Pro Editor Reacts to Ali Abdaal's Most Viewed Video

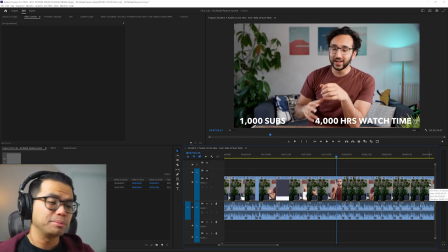[8:15]
Maybe it's a screenshot of the YouTube Partner Program details instead of adding these graphics. I feel like we've been on the shot of Ali for a bit, so I think some B-roll would have been good there. 1,000 hours of watch time.
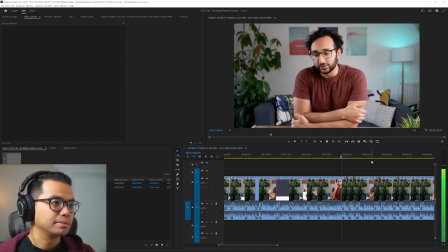[8:26] It took me 6 months and 52 videos to get my first 1,000 subscribers. If we look at the averages, it actually takes on average 90 something videos.
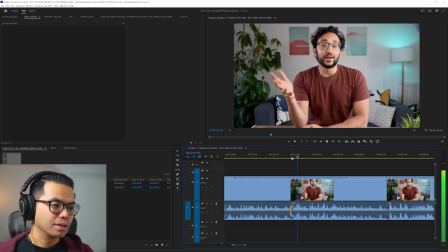[8:33]
I would have cut here because he says, if we look at the averages, if we look at the average, it actually takes on average. So he says the word average twice. Probably would have cut that down.
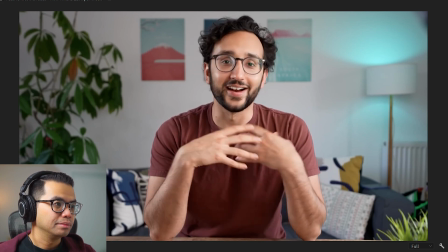[8:44] It took me 52 videos, 6 months to get there. So if people message me, be like, hey, I want to start a YouTube channel. I was like, it also took me about 6 months to monetize my channel. That's basically not going to happen.
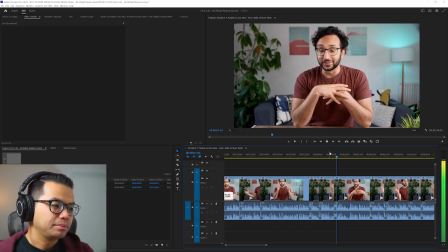[8:53] It took me 52 videos, 6 months to get there.
So if people message me, be like, how hey, he changes the music, it does bother me a little bit, to be honest, as a music guy. I really pay attention to music.
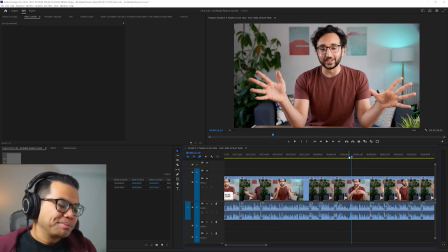[9:06]
Just the fact that he changed the track at some random point, it just, do better, Ali.
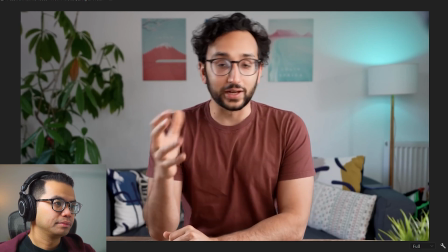[9:14]
So on YouTube, if you had 62,000 subscribers, very roughly, very averagely,
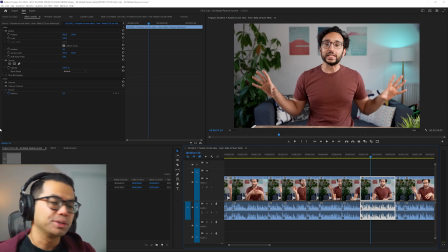[9:18]
I feel like at this moment he could have either cut the B-roll or just changed the shot a little bit just to give some variation. So again, let's just move the anchor point to about eye level. And if I press up on my keyboard, it will go to the previous edit.
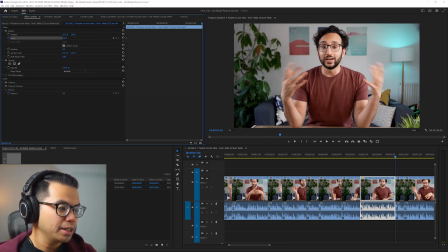[9:31]
I will set a keyframe at that moment. And if I go to the very end by pressing down, I will set another keyframe. And I'll go up by, I don't know, let's say 110.
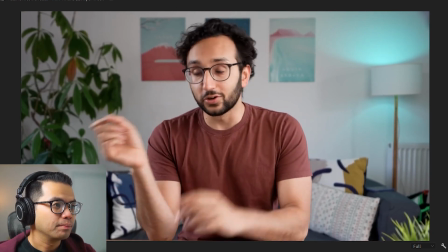[9:44] video.
So on YouTube, if you had 62,000 subscribers, very roughly, so you can see that there's a very slow zoom.
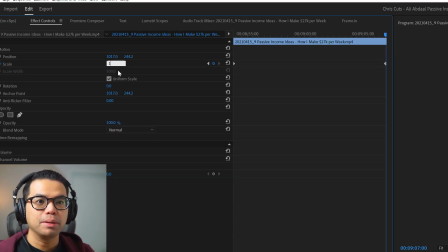[9:51]
It's maybe a little bit too subtle. Maybe I would have boosted that up a little bit.
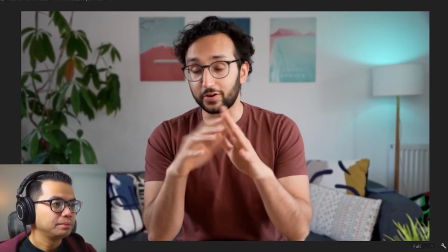[9:55] So on YouTube, if you had 62,000 subscribers, very roughly, very averagely, you can expect 20% of them, i.e. 12,500 views on each video.
One thing that you do want to be careful with is if you are doing these zoom ins and zoom outs, you want to make sure that there is a purpose. So if you're doing a zoom in, usually you do that when the person is talking about something profound or something deep. And maybe I'll be using that effect right now, because as I lower my voice and I start talking like this and maybe start getting emotional about my life, a slow zoom in would really be effective at this moment. But you only do that because it is effective and it works at that specific moment. The worst thing that you could do as a video editor is add an effect or add a transition that has no real purpose, that doesn't serve the story, that doesn't serve the message.
And so in terms of starting out, I'm gonna give this a 5 out of 5 star rating because...
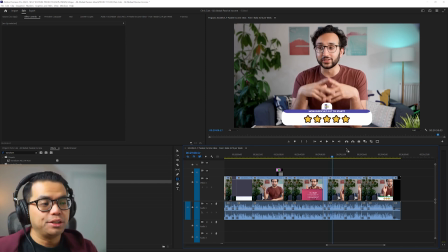[10:52]
So for these graphics that pop up at the middle of the frame, they actually don't pop up. They slide in very gently.
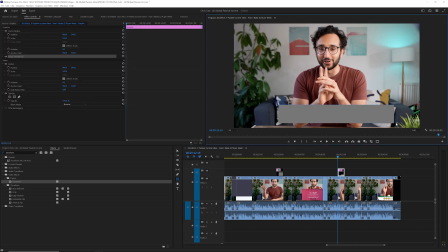[10:58]
And the way to do that, if I just go to this empty frame here, let me just create this mock graphic that I will use as an example.
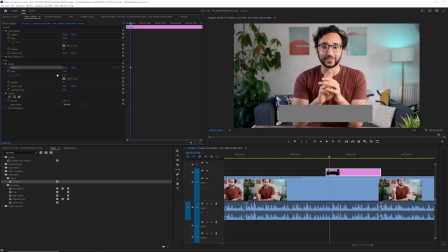[11:06]
You want it to end up at that point. So you add a keyframe. If you go into the beginning of the clip, animate it off the screen.
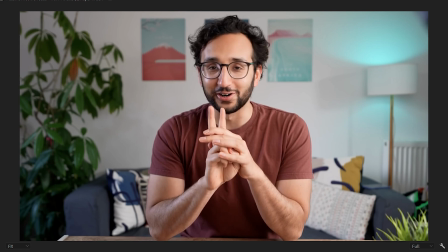[11:13]
Now, if I were to just leave it as is, it would come in and it would be very abrupt.
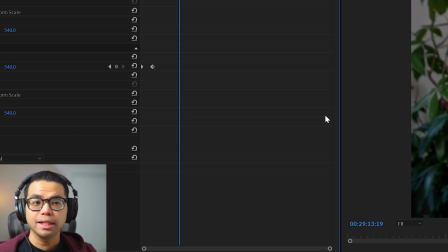[11:19]
Doesn't have that smooth effect. So if I go to the second keyframe, right click and select temporal
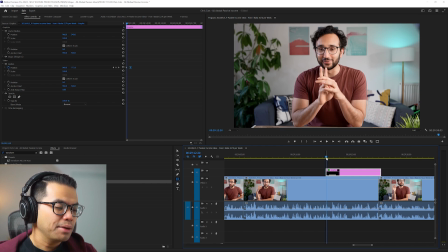[11:27]
interpolation and select easy in, that will make offer something compelling it a little bit smoother. What you really need to do to smoothen out that animation is go into the velocity curve. So if you go over here to the motion tab, go into your animation keyframes and twirl down this the twirly.
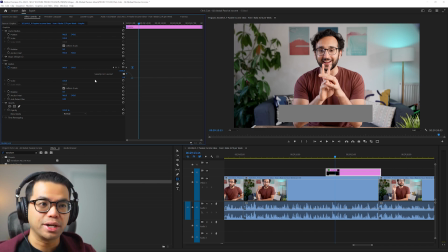[11:45]
I think it's actually called the twirly. I don't know. There's a little triangle here, and it will show the velocity curve. So the way that the velocity curve works is that the steeper the curve is, the faster the movement will be.
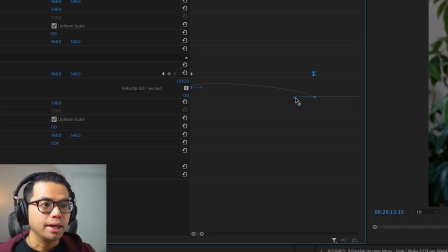[11:56]
So if I go into here, and if I were to move the handles here, so here, because you could see that, can I even make this bigger? Yeah, I can make that bigger. So you could see here that this is a very steep part of the curve, and then it starts to flatline.
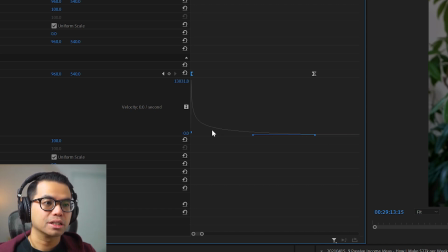[12:16]
So that means that this part here is going to be a very slow, smooth point to this keyframe.
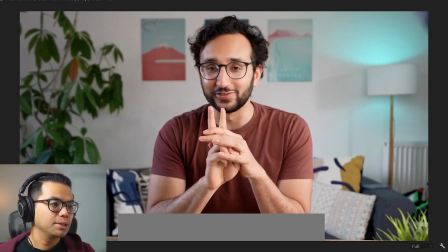[12:23]
So let's see what that looks like.